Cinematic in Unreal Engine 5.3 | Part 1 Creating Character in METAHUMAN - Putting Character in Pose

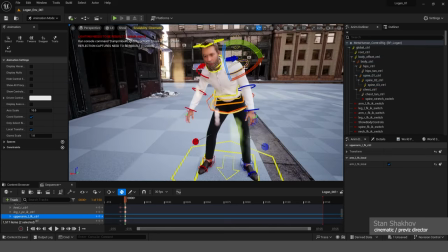[15:00]
So here I press, and you see my axis becomes relative to the character immediately in her reference there's a slight bend right here at
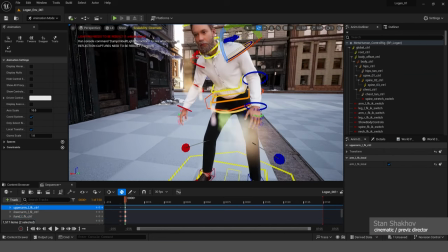[15:06]
the elbow he's kind of gearing up for a hit actually you might not notice it right away but it's there and again pay attention to how the head behaves
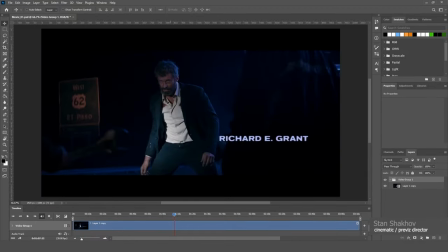[15:13]
in relation to the body there is a tilt in the body like this and the head is perpendicular to the
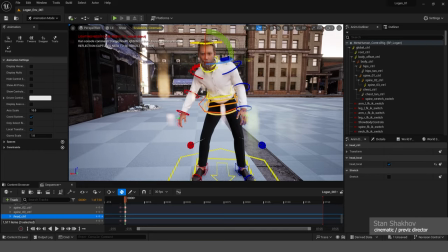[15:17]
ground so I want to keep this and
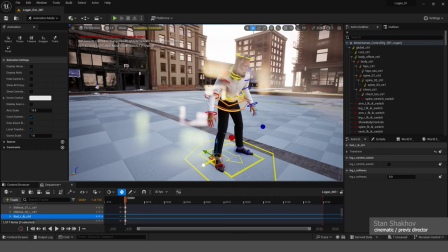[15:24]
there I would have set my foot wider to have more stance to make the stance more serious so to speak I don't like the pose
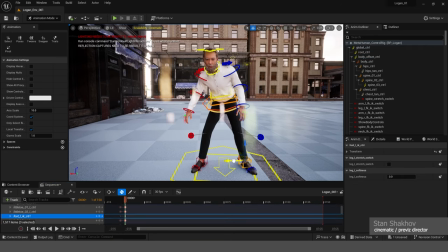[15:31]
I'm getting yet i just don't believe it because the legs need to be wider for me to believe this so we don't need to move it
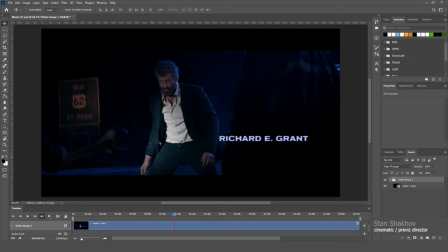[15:38]
forward like this very important the position of the hands see they are as if ready as if preparing for a strike and that this look from under the forehead it's such a predator's look actually here's the thing here he is he's lowering his head as if defending himself putting his forehead forward like that this hand
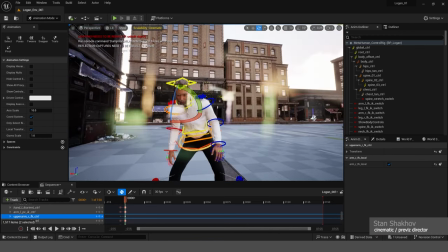[15:53]
of his is hanging actually tired oh besides he just took a couple of hits with a wrench apart from everything the clavicle i would
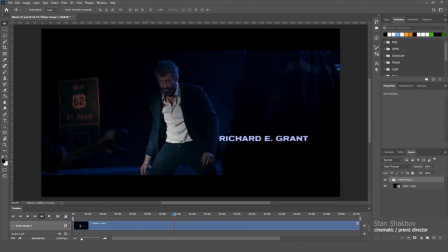[16:00]
also do the clavicle a bit like this and here the hands are actually always very important the hands tell a lot about the state of your character is right now often
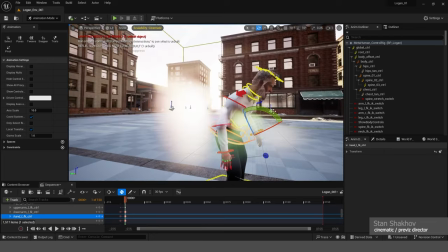[16:15]
people break their hands when they pose and it spoils everything so you have to be careful with your hands check your poses from different sides how they look i
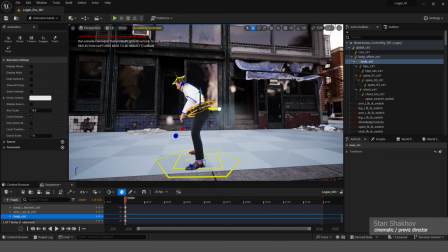[16:23]
actually still think he he's standing unstable now as if he's leaning back he slightly shifted his center of gravity and turned his head a
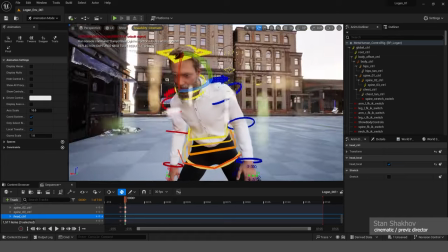[16:30]
little to the side such a turn really gives him a predatory look i would
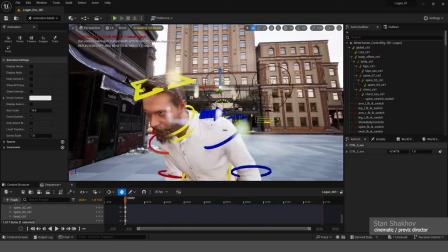[16:35]
say it's here it is the gaze is on here it is excellent and
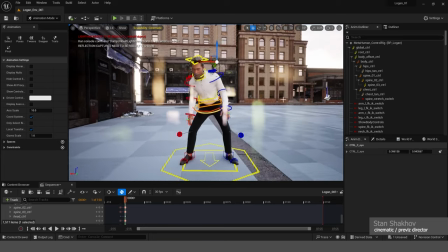[16:42]
i want besides these fingers are incredibly important look
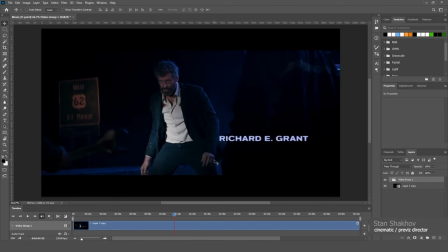[16:48]
at the fingers they are also under a certain tension his hands are not clenched but they
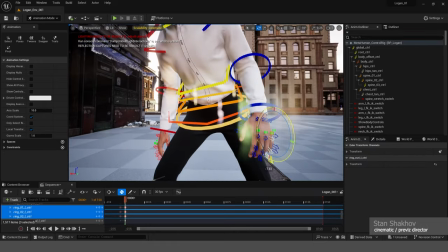[16:53]
are not relaxed either i really like it when there's an opportunity to adjust the whole hand just like that uh i like
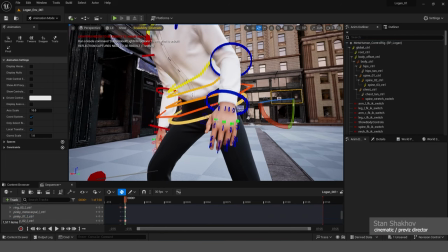[17:02]
it excellent a bit more composed a big toe
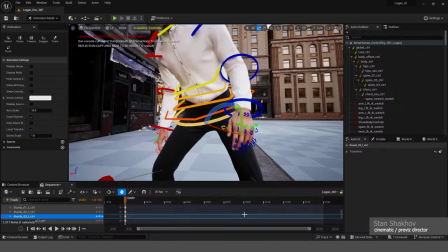[17:12]
to line up it's as difficult as drawing them pay attention here his thumb is almost straight almost straight. I really like this, it has characters,
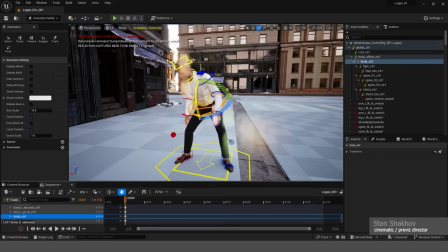[17:25]
knees, it's like this straight, oops,
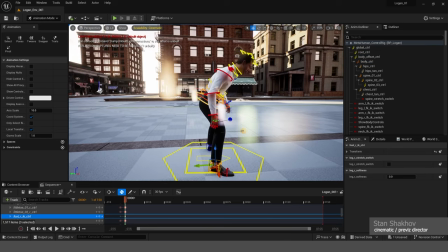[17:31]
now I feel that it's hard for him to stand, I don't even know how much, maybe one of the legs should be slightly moved back, focus on the calculation,
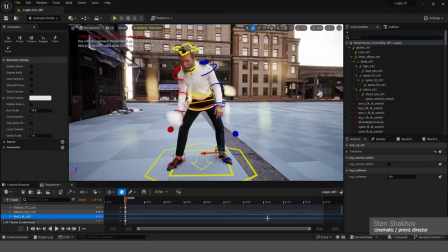[17:39]
yes like this to give it a bit of instability,
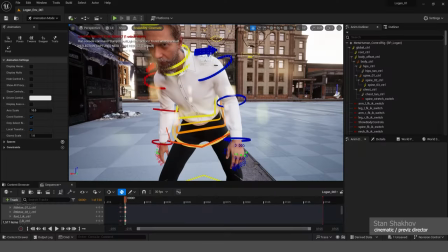[17:43]
and here's what we got, I want to edit his look so he looked like this, the pose turned out like this on the side,
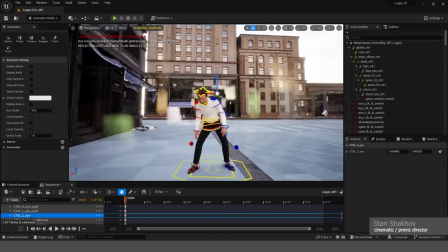[17:50]
and so so i tested it i like how it oh wait i want to also do this hand
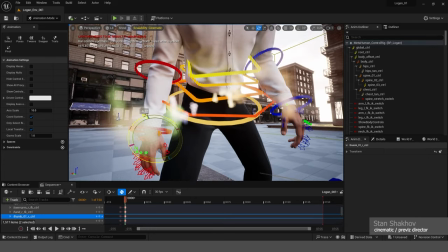[17:55]
these fingers also make them on the one hand it seems that fingers and fingers are the same fingers are not just
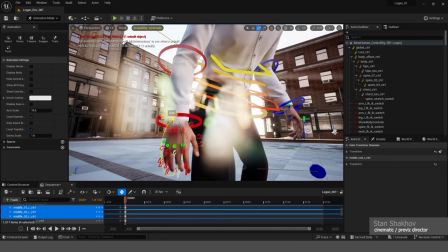[17:59]
fingers fingers are character therefore when i working on animation projects i if i
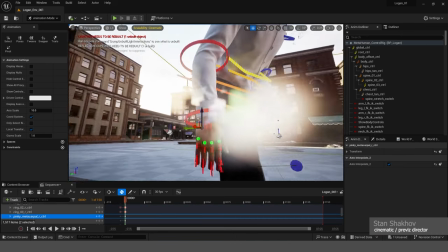[18:08]
i'm not doing this myself but working in a team with someone i try to ask animators to always be attentive with hence hence tell a lot
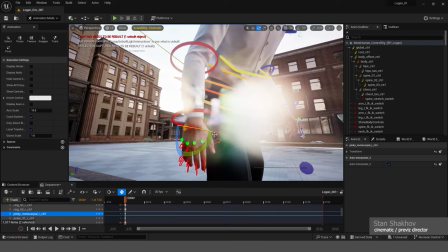[18:17]
hence our history so hence our history in general try not to forget them
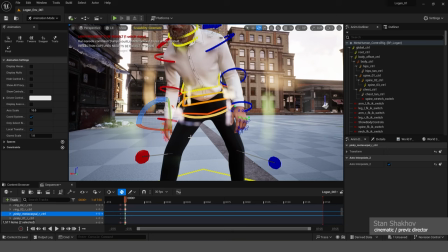[18:22]
try not to forget history tell it through your hands too hence our history
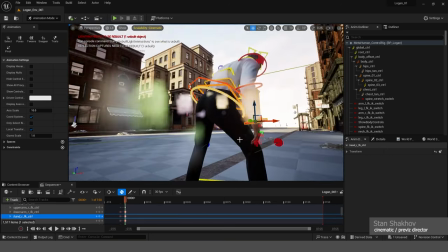[18:26]
character emotional state at this moment of the character that's important